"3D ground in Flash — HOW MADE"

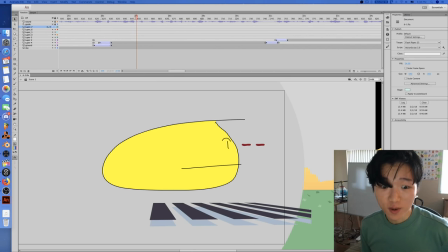check it out. It's another episode of How Made with this work of art that you see in front of us here. This amazing movement. Look at that expression in his eyes. You can tell he's really looking to the right.
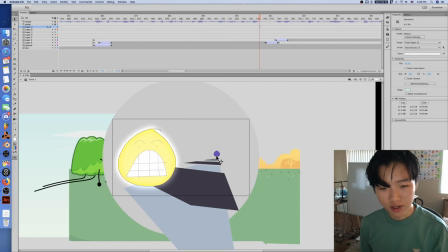Look at that. Finally, you know, some real dramatic acting going on in an object show, something that you really want to see.
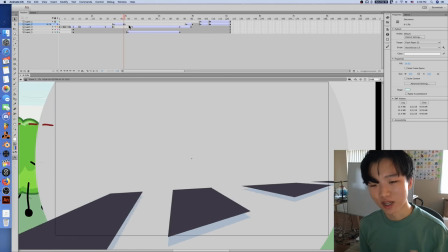And look at this movement here. Got this 3D camera movement. How was that done?
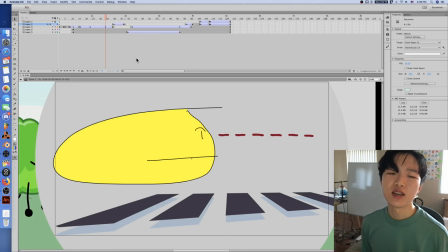What is this? All right, I think I did this. I did most of this in a different FLA.
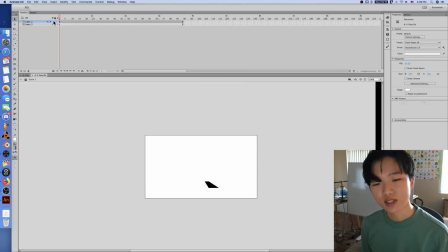So if we go into that, we can see, you know, this thing in its, in the raw, you know, just by itself. And, you know, this could have been smoother, but, you know, once again,
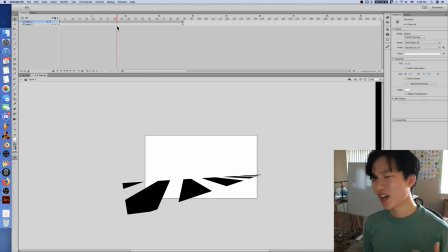with this new show, you know, got to put out a new episode. It's always crunched for time.
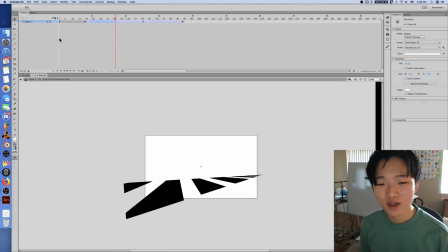So that's something that's always on your mind. But it came out in a way that I think was sufficiently fun.
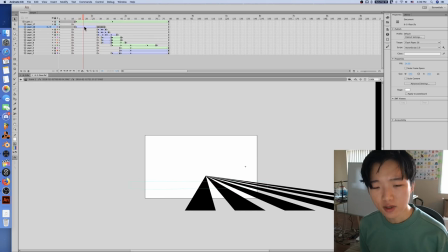That's all it is. Look at that. So you start out with this movement that's all just done with tweens.
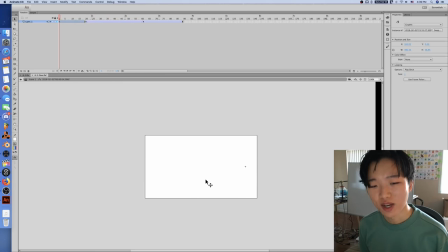After that, it turns into shape tweens. But at the beginning, it's just, I think this was a graphic.
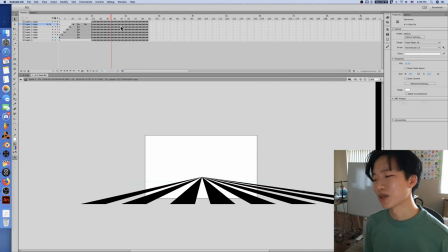Yeah, look at that. That's just moving left and right. That's just something skewing. Easy. Simple, you know. What is this, a circus top? See that? Just that by itself.
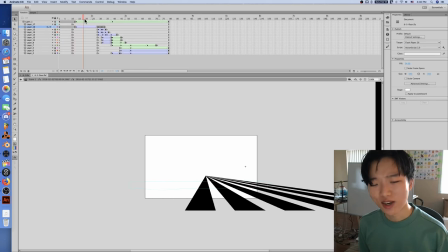And then you apply some transformation to make it look a little more dynamic. You can see the camera's kind of vanishing points and moving a bit.
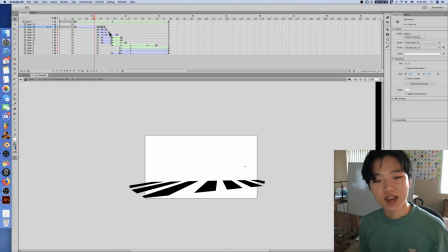We've got it masked to sort of mask the circus top looking effect. So now it just looks like stripes that are moving and the camera is doing something strange. It's confusing. It's all happening so fast, and suddenly it cuts into something completely different.
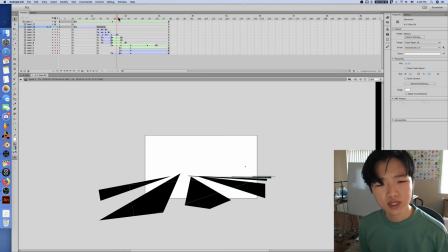Now this is something where we're just drawing shapes and tweening them.
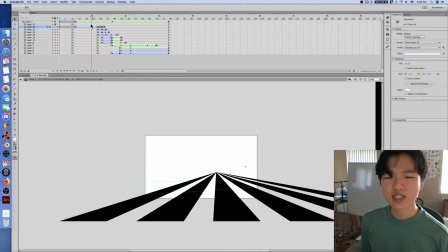And I think that's what it comes down to. Eventually you can't just like do something systematic like that.
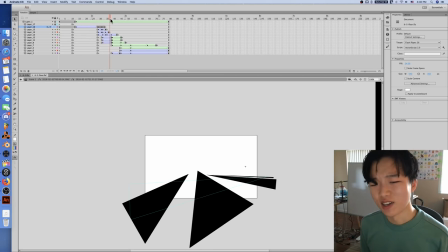You have to just sort of draw it. Just do it the hard way.
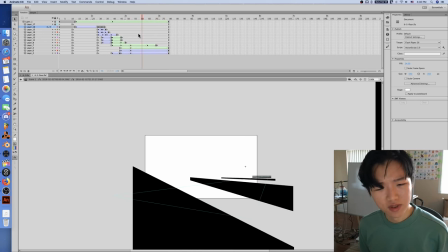And eventually, if you sort of mess with it enough, it'll become something that looks cool.
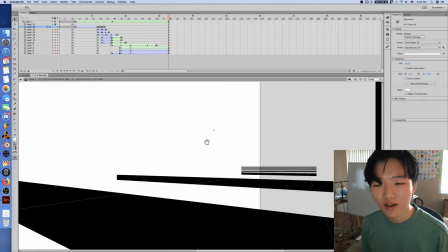And with these things in the back, you can tell this is just some stripes. This is a movie clip.
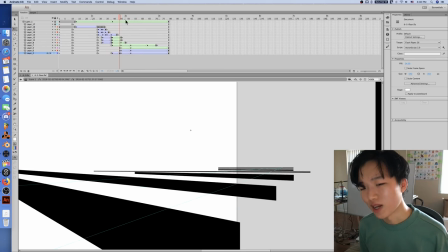And I just tween that to just appear at some point and just tweens into effect, just tweens into view.
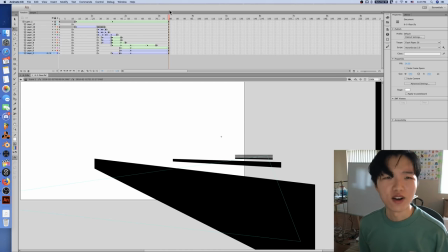And that's just because it's so far away. That's not, it's hardly distorting at all. And, but the ones that are closer up, those are custom made.
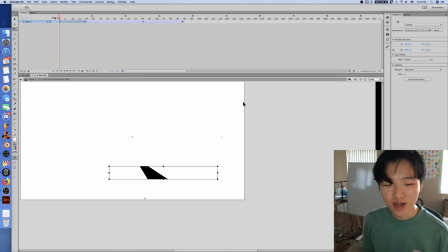So you can see I'm sort of, the stuff in the back that you don't really see much, I don't care much.
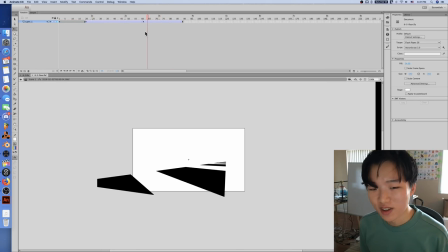I don't do much with them. That's them.
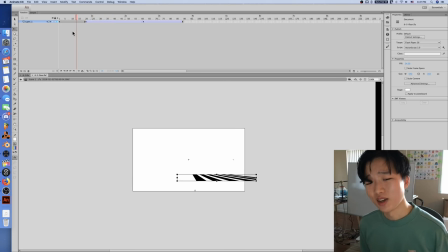I mean, I thought it would be hard to have a transition between this first part and this end part, but I think it turned out fine.
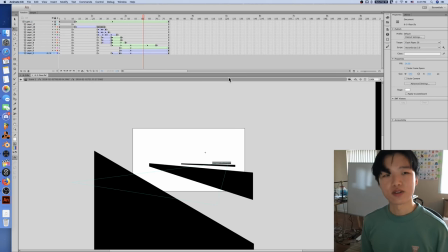So if you go to the source files, you can look at this yourself and see how this was made.
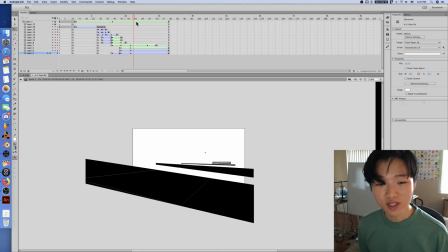And hopefully this will be something that can help you make something really cool in the future.
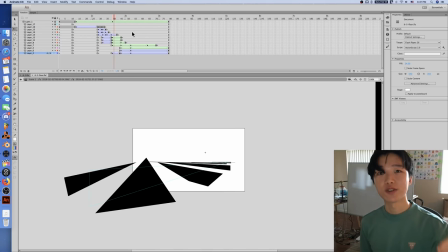I'll see you next time.